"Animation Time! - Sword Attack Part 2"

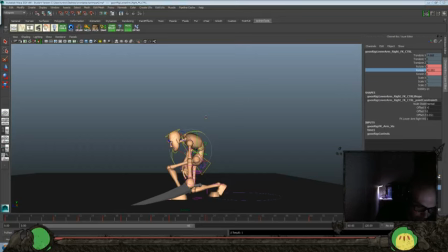11:01 taper off that movement again. Yeah, let's see how that feels.
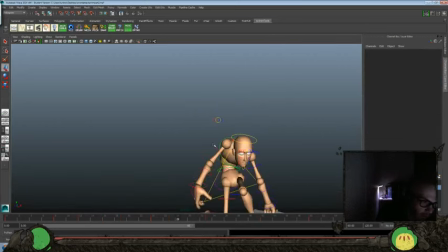11:18 Okay, and I think I'm gonna tone down the movement on this arm. It's just a little too over the top. I want to have a little bit more variation between the arms here, so this one I don't think I'll keep it a little.
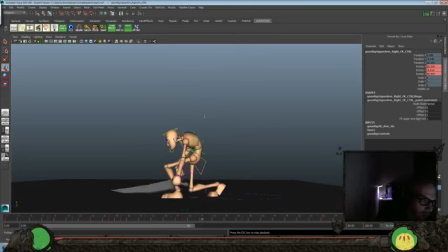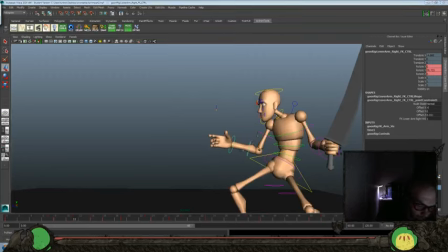11:44 And same here, we'll just tweak that down a little bit more. Just so there's one arm that's really got a lot of movement on it and the other one's a little more subtle.
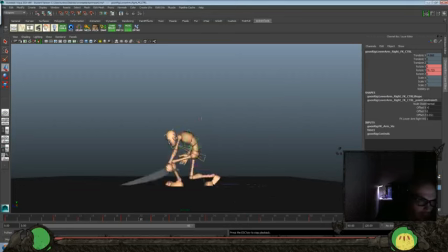11:54 Give some contrast between those two sides there. And let's take everything and we'll push it forward two frames.
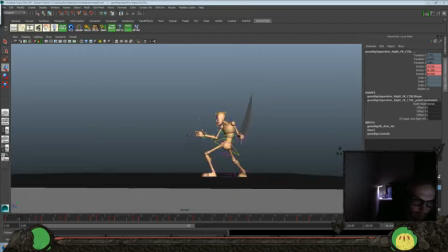12:13 Tweak it a little bit. Maybe just on the. I'll lose that posing that I have during the middle. Let's see.
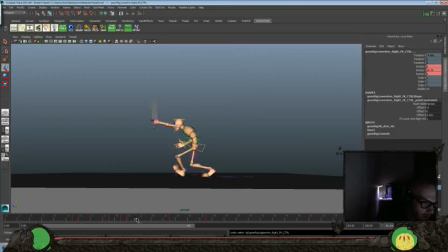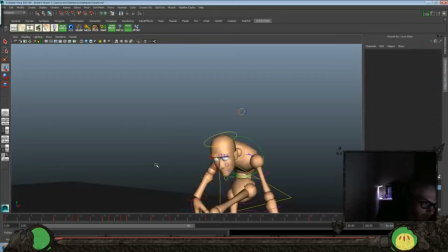12:41 We just need to keep scaling it back then.
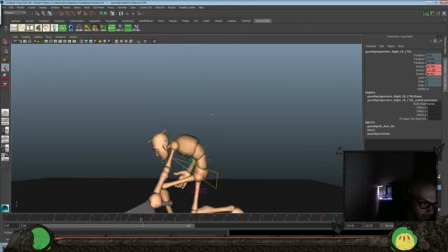Focus in there a little bit more.
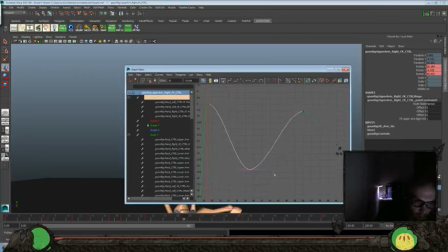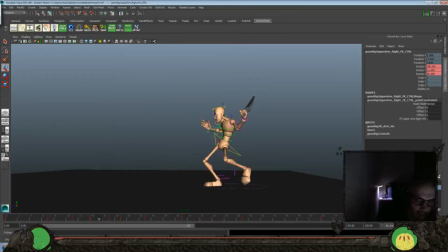13:05 Taper that off a little bit better. I don't want it to be dead, but I definitely want a little more variation there. Yeah, let's look at the hand, really break it up here.
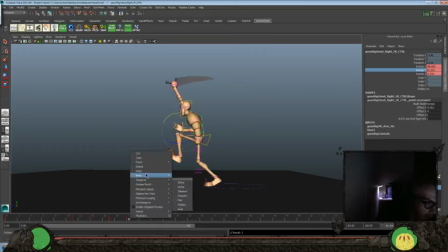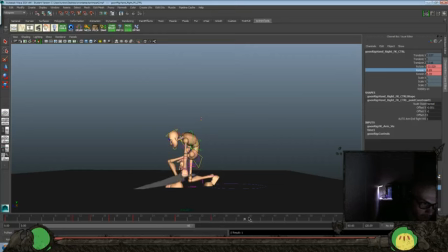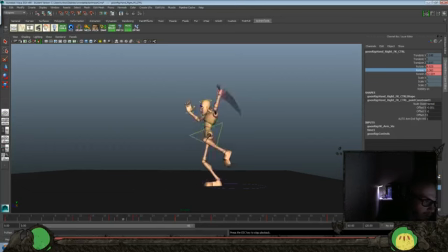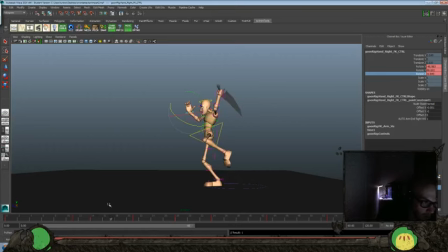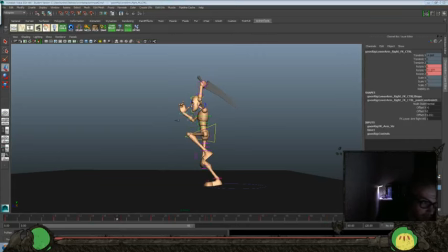14:21 Here, I do want to make sure that this is a little bit further out so that our silhouette's still okay. Let's see.